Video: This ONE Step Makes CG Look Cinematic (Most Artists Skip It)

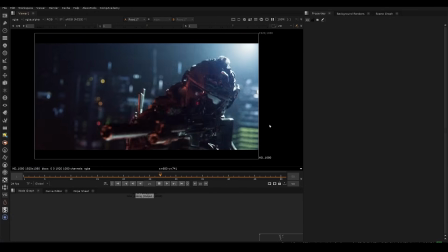(0:00)
What's up guys, this is a little mini five minute tutorial on some CG compositing techniques that I've learned over the last few years working on films like Spider-Verse, Star Wars, Avengers, and more. So a lot of beginners doing visual effects, they don't realize that you don't just go from your CG render,
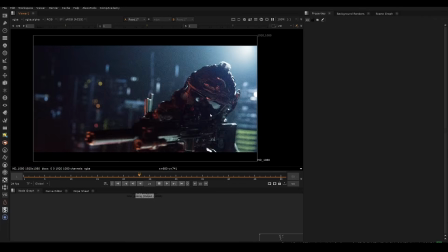(0:16)
you know, the lighting to the final shot in like color grading and resolve. There's actually CG compositing in between, which is an invaluable step in refining the lighting and making those really small details pop out.
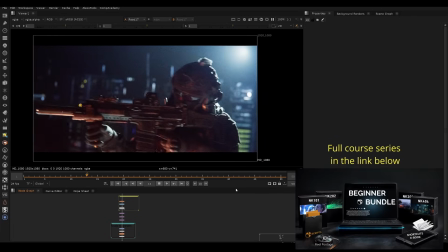(0:29)
So this is just a few techniques. If you want to get the full class, I'm actually adding this entire project to the Nuke Beginner series, which is available in the link below.
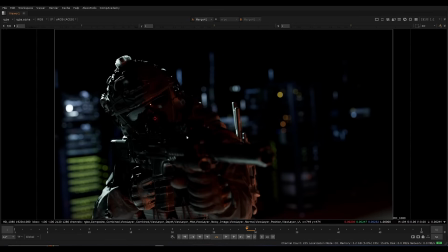(0:37)
But I want to explain a few things that are useful, especially when you're working on feature film or even animated film. They use a specific term. And that term is called first read or second read.
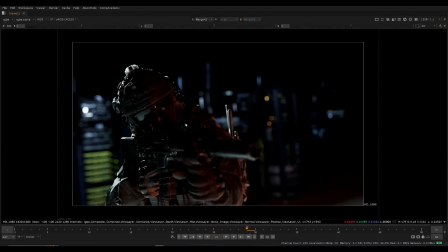(0:48)
So when you first read this image, when you first see it, what is your immediate impression and where does your eye go? So this, of course, is trained over time, but it's also sort of a subconscious thing that supervisors are often looking for.
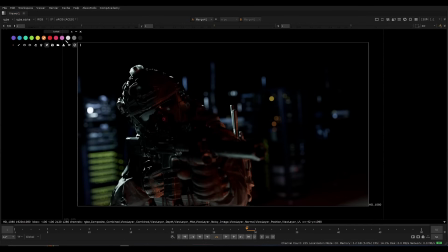(1:01)
And as a senior compositor, or as you get more experience as a composer, you're going to be able to essentially read images in this way more naturally as well. So one of the things that these supervisors and art directors are going to look for,
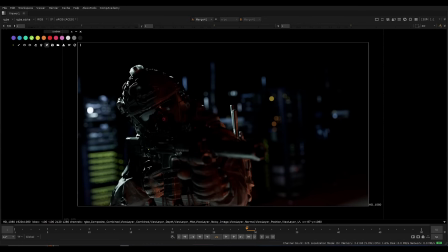(1:16)
and your job as senior compositor to know equally as well, is to be able to see silhouettes and see where your eye is being drawn. And so when we look at this image, my first read, my first impression starts to go actually back here, back to the most high contrast thing.
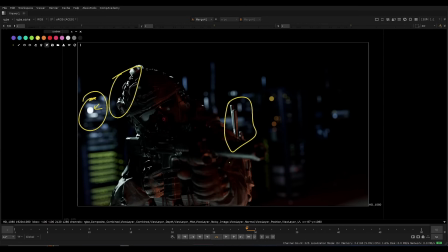(1:33)
We also see some of this and maybe here. but what exactly is the story that we're trying to tell in this image remember your eyes going to go to the most contrasting thing or the most sharp thing so we can we can reduce where your eye goes by doing the opposite of those
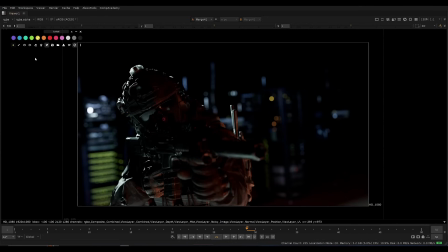(1:50)
things so if we want to draw the eye to something what do we need to do we need to add contrast or brightness to it so and that is typically the case or the alternative would be we reduce contrast somewhere else so that you know that would be the case but
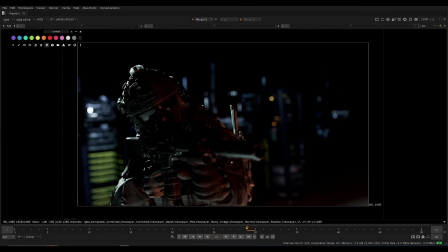(2:06)
my other problem with this image is that the last thing that i'm kind of reading here is actually the area that we're supposed to be looking at was which is the the character and you know we could do a very silhouette shot where we barely see anything and he's more of a backlit
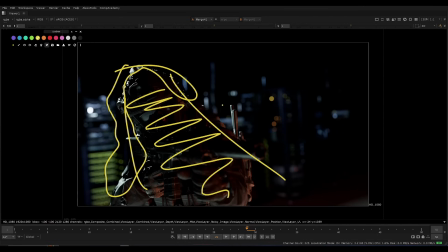(2:20)
thing and we want to bring out the edge that's one style of a shot that we could do but i didn't want to direct it in
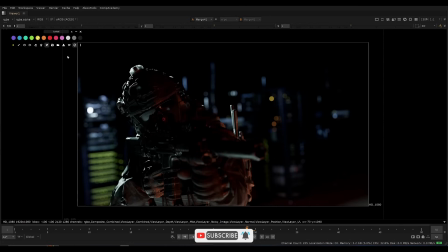(2:27)
that way i wanted to actually like read and see the face of the person and so part the problem here is that the silhouette is not very clear of what's going on so if we look at this essentially the gun and the face are almost blending together so what we want to do to increase
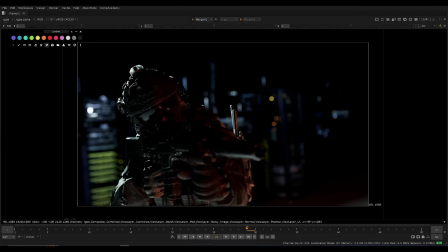(2:41)
contrast which is to draw the eye in is we're going to take one of the light groups and the light group is a little bit different than aov and we're going to bring it up so light group i'll just say lg a little bit different than aovs aovs as we know are the passes all
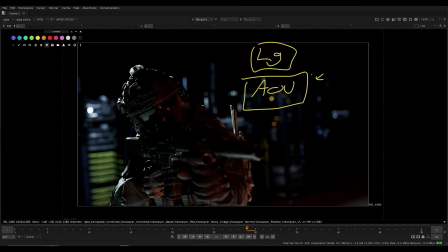(2:58)
the passes reflection specular diffuse etc etc we already know what aovs are light groups are combinations of those things but really all you can think of it as is there's an orange light group for the orange light here so this would be like one light light group and then there would be another
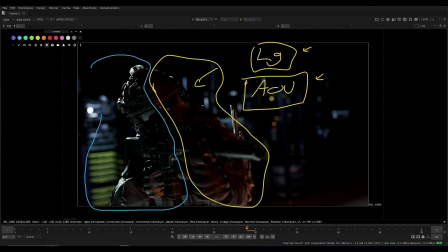(3:14)
light group for this greenish blue uh light on the left side so those are the two light groups that we can control sometimes when you're controlling light groups it can conflict a little bit with aovs the math won't add up exactly the same because maybe they would denoise slightly separately
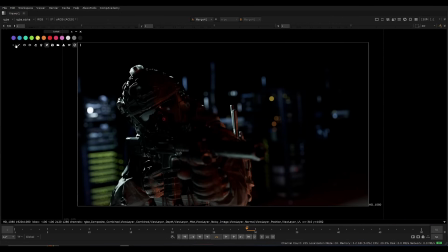(3:28)
so what I'm trying to say there is sometimes you'll just do light groups or sometimes they'll use AOVs but sometimes you're not going to be doing both because they'll conflict with each other so in this comp I wanted to just use the light groups rather than breaking into every layer because you know the lighting is pretty good here and we have like most information that we need
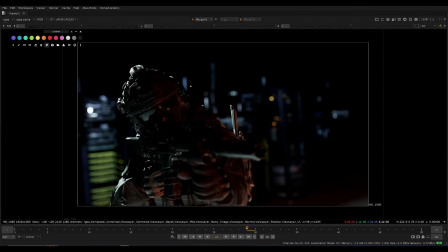(3:46)
so that is one thing to consider so what do we want to do I'm going to use the light group To increase the contrast on the face. So I'm gonna bring up the orange light, but we want to bring up the orange light everywhere I don't want to just make it brighter really what I want to do is create readable silhouettes and add contrast So I want to create a silhouette on this gun
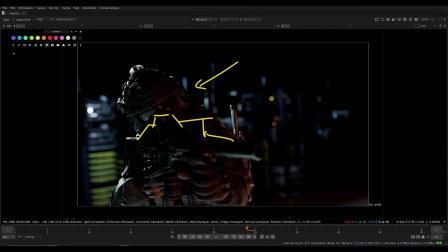(4:06)
I want to basically see the edge of the gun Which I can't because it's too dark and we're gonna do that by actually just brightening up this area right here So we're just gonna brighten up and just behind and we can use a 3d position mats tracked onto the face to basically bring
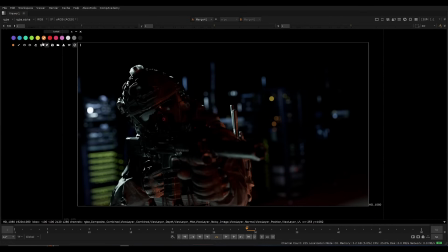(4:21)
that up. And once that's done, this area will be brighter. So literally, we're just brightening the face and cutting it out away from the gun. Pretty simple. Now, some other things we could do, we could also bring up maybe the tip of the gun. That would be kind of cool. We could bring up the specs like here because we kind of want to, maybe that would be like another contrast point.
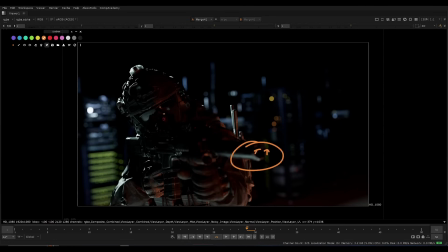(4:39)
We want to draw the viewer. So we could just like, you know, if there's two points of contrast, maybe that's a bit brighter and then this is a bit brighter. So we're kind of, you know, So if the person's eyes are moving on this image, we're going to look in this direction. We want to use the perspective of the gun as sort of a tool to drive the eye towards the viewer.
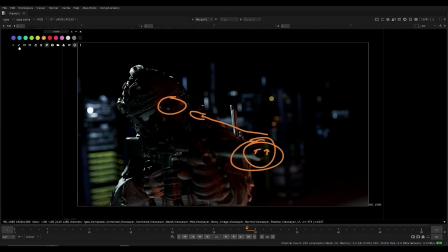(4:58)
And the camera is also pushing in towards the shot. So that this very linear line as well is going to help us sort of draw everything in. And because this is out of focus and this is sharper, your eye is going to want to go away from the out of focus thing in this direction.
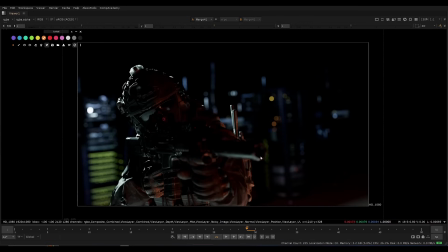(5:13)
But it would be still nice to see a little bit of that breaking against the edge of the background and You know Yeah, we're not seeing much of that right now Like I'm not even reading the edge of this gun So we could you know add it either relight it or just bring
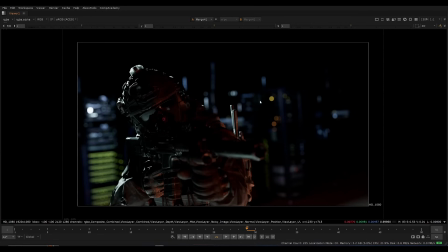(5:27)
up the tip here Which is pretty much what I did in the actual so let's just take a look here at the actual comp So we just go to and these are very small adjustments by the way.
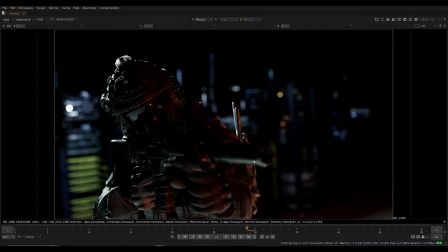(5:35)
They're not like massive adjustments So that's the the tweaks we're just bringing up those little areas bringing up this and bringing up that but keeping the gun relatively the same we can also bring up the reflections out of the side of the gun if you wanted just like a tiny bit here uh the other thing i did was i also just targeted the sunglasses and brought that up a tiny bit i wanted to actually keep the uh bring up this
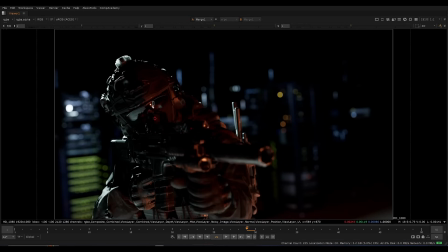(5:54)
eye light slightly so i put the reflection of the light i put the light very specifically in the scene so it would reflect here and look similar to an eye light so on animated films actually especially they spend a lot of time always trying to get spec in the eyes and even though we have sunglasses We can still read that.
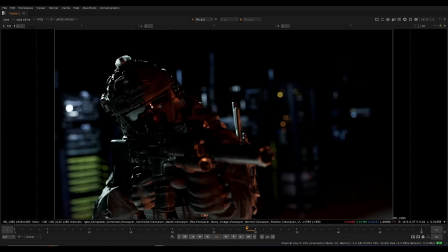(6:09)
It's going to read a bit better as eyes and sunglasses versus just being a black thing. So that's more of a lighting thing.
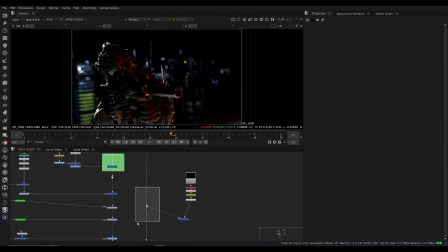(6:15)
But compositors have to understand lighting pretty much equally as well because we need to refine it to the final lighting. That's what compositors are literally doing. So those are a few things we can do.
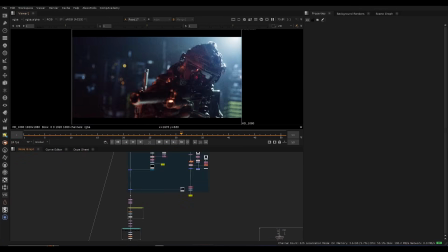(6:26)
And now we can talk about specifically how we're going to do it using some position data or we can track on some rotos and things like that.